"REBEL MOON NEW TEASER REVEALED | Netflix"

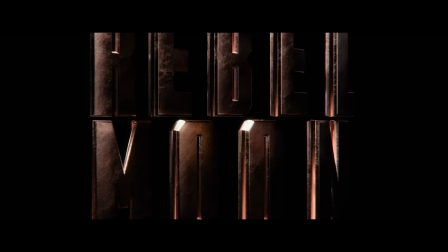0s
Netflix held an event last night where we got some brand new footage from Rebel Moon as well as our first official poster.
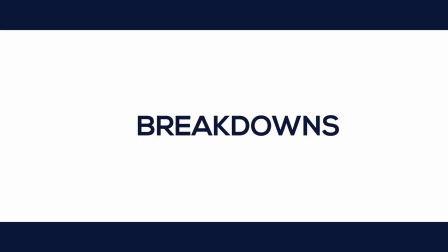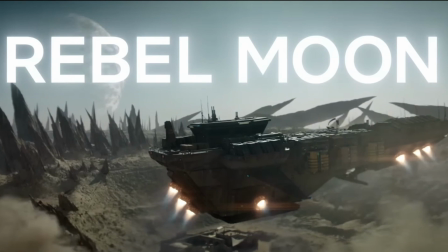13s
Hey everyone, welcome back to the road to Rebel Moon.
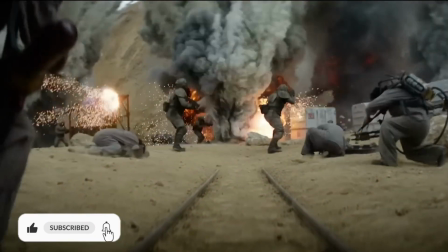16s
This is episode 9 and today we have some brand new footage from the film itself, as well as some behind the scenes action and a brand new poster.
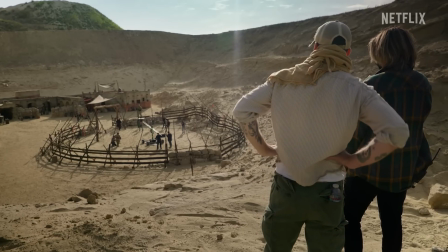25s
So without further ado, let's get into the new footage revealed and break it down.
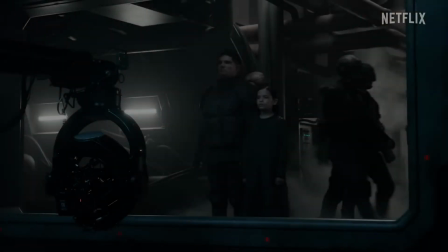30s
Now at the Netflix event, we got a video released showing some behind the scenes footage of Rebel Moon,
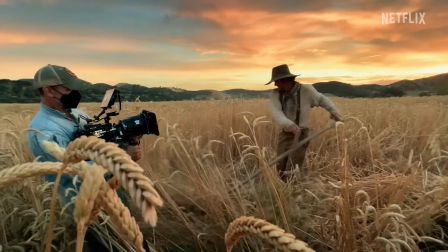36s
along with some of the cast talking about their experience. In the background is some of the behind the scenes footage, but the most exciting part of the video was right at the end.
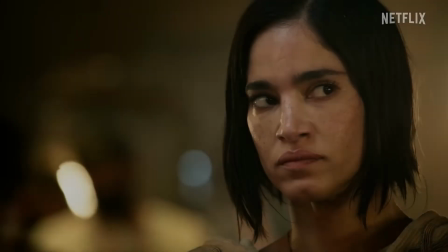46s
We got our first glimpse of one of the many scenes in Rebel Moon. Now straight off the bat, it looks really nice.
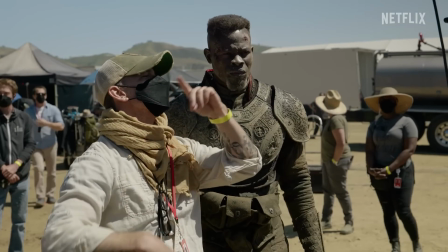53s
Zack Snyder is the writer, director and cinematographer for Rebel Moon, so everything we see and hear is from Snyder's decisions.
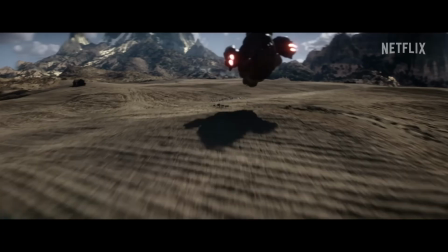61s
And with no surprise, it looks amazing.
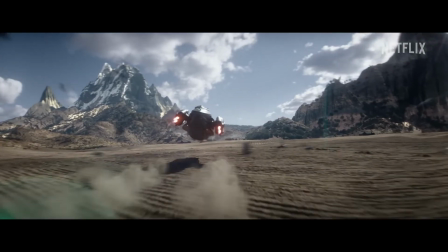64s
The scene starts off with 3 alien ships flying over some fields towards a small town.
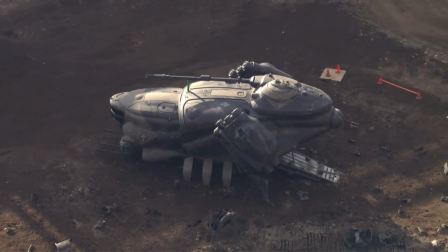70s
Now these ships are what we have seen in these behind the scenes videos and images.
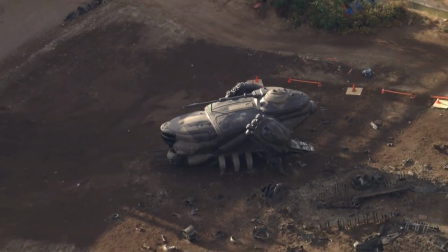75s
I believe these ships are a part of the Mother World's army as they attempt to take over the galaxy.
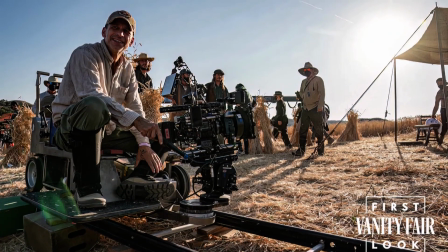81s
In the previous episode of The Road to Rebel Moon, Snyder revealed some information regarding the planets and characters.
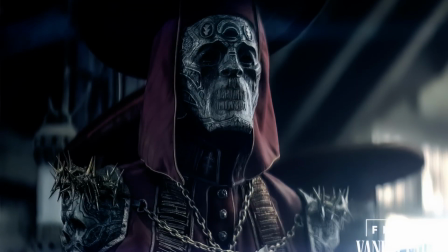87s
If you haven't checked out that episode, make sure you do, because we found out some really cool pieces of information regarding the Rebel Moon universe.
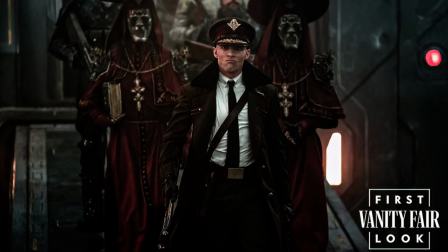95s
So with that information, we can work out where this is and who lives there.
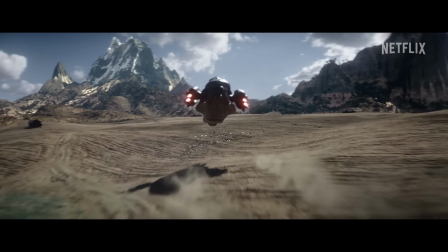100s
According to Snyder's description, this looks like the moon of Velt, the world that Cora, played by Sophia Boutella, is hiding on.
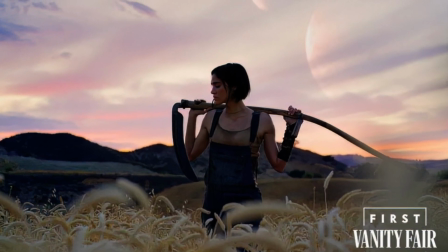109s
Now this is an agricultural village, which is why I believe this shot is on the moon of Velt.
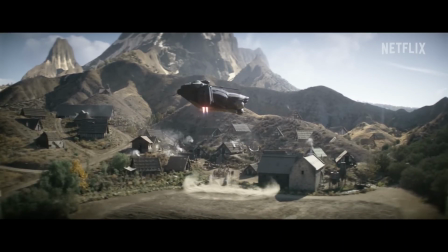114s
We then cut to a shot of the ship's landing right on the edge of the village, and based on Snyder's description of how the film begins,
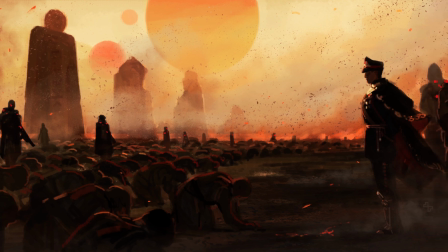122s
I believe this is where the Mother World land in the village and tell the people of Velt that they will be supplying their army with food.
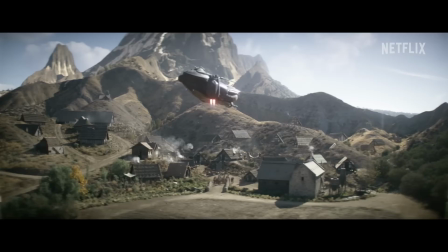130s
Now before we get on to the next shot, I want to mention how realistic the landing of the ships look.
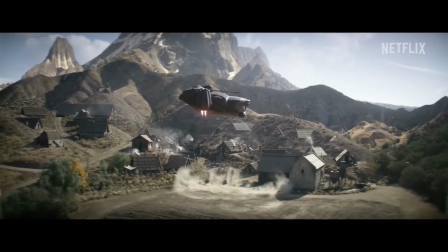135s
We have the sand and the dirt pushing away from where the ship is landing.
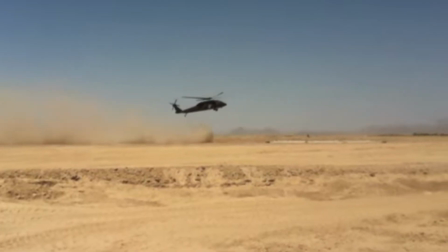140s
It feels real, so I wouldn't be surprised if they used a helicopter as the stand-in to get that shot of the dirt flying away.
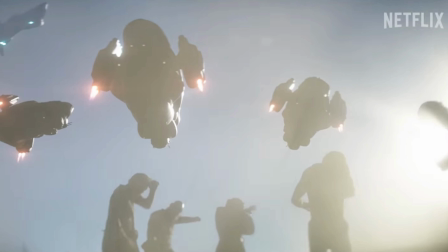147s
The following shot here is getting the perspective of the ship's landing from the farmer's perspective,
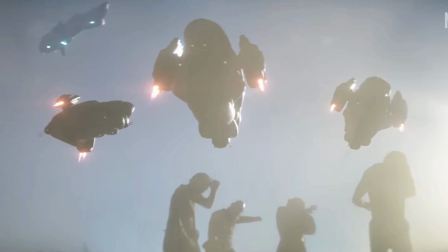153s
and you really get a sense of scale from this angle that makes the farmers feel so much smaller and weaker compared to the ships.
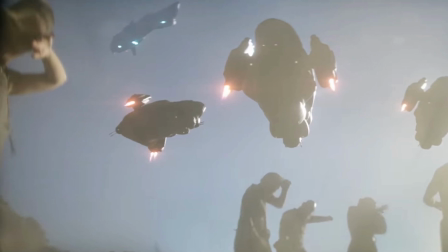160s
And we can also see a much larger ship floating in the atmosphere above. The final shot is of the ship's legs folding out,
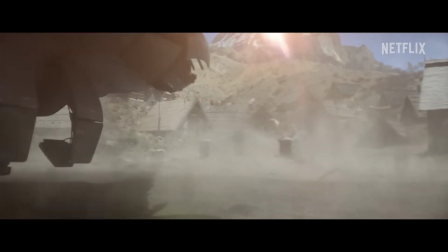167s
with yet again more of the dirt being pushed around by the power of the engines, which is something I really love.
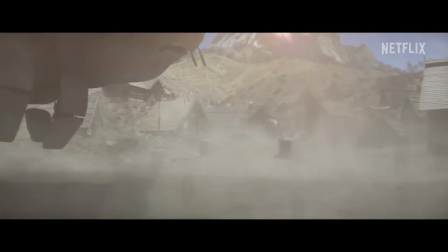174s
I know it may seem like an obvious thing to have or to use, but it gives another layer of realism to this ship that I think a lot of modern movies leave out.
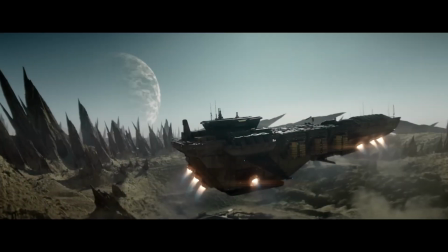183s
Now that's it for the sneak peek,
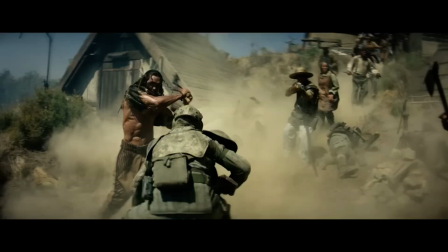185s
but we can also take a look at some of the behind the scenes shots to give us a better indication as to what to expect from this scene and the movie.
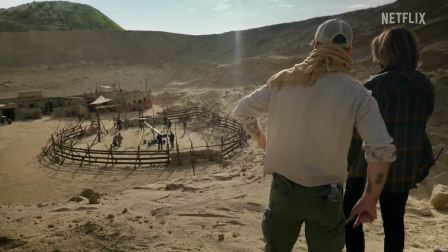192s
I will just be going through the most interesting or important shots from the video, but if you wish to watch the whole thing, I will leave a link to it in the description below.
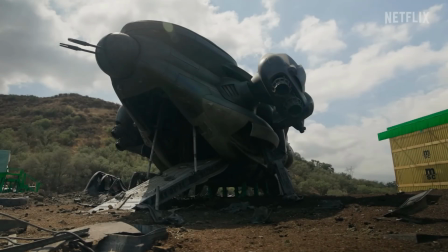201s
Now the first shot from the behind the scenes video is a low angle shot of one of the Mother World ships.
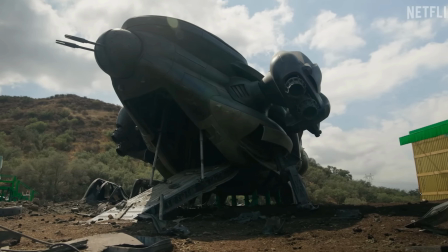207s
I really love that they actually built this for the set, as yet again it adds to the realism of the movie,
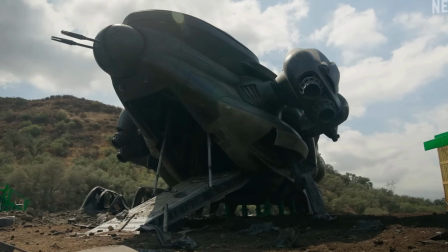213s
and it also means the VFX department can focus on what really needs to be created in CGI.
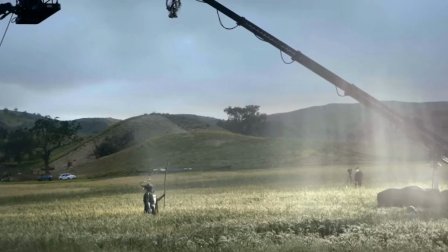218s
We also get our first behind the scenes look at Jimmy, a mechanical knight played by Sir Anthony Hopkins.
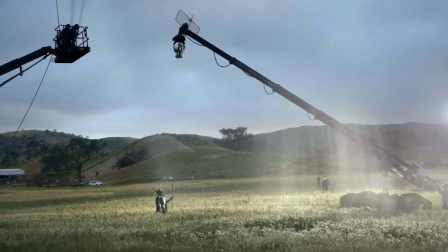225s
He's standing in a field that geographically looks very different to Velt.
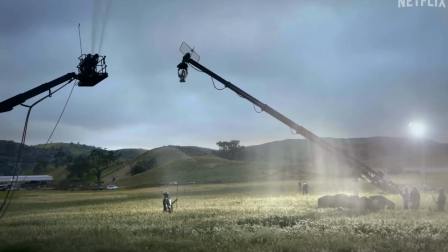230s
It's a lot greener and appears to be raining, which seems like the opposite of Velt's environment.
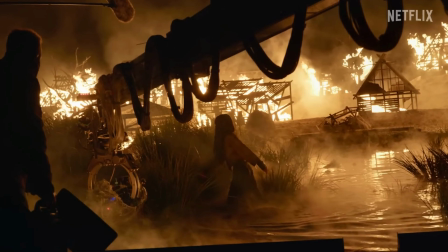236s
We then have Cora walking through a pond of sorts with a burnt down village behind.
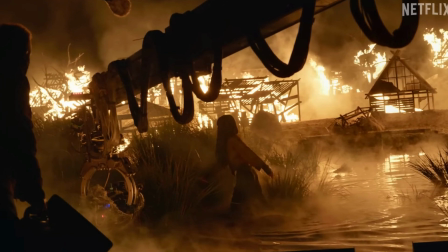241s
Unfortunately, my first thought is that this is Velt, after an attack from the Mother World.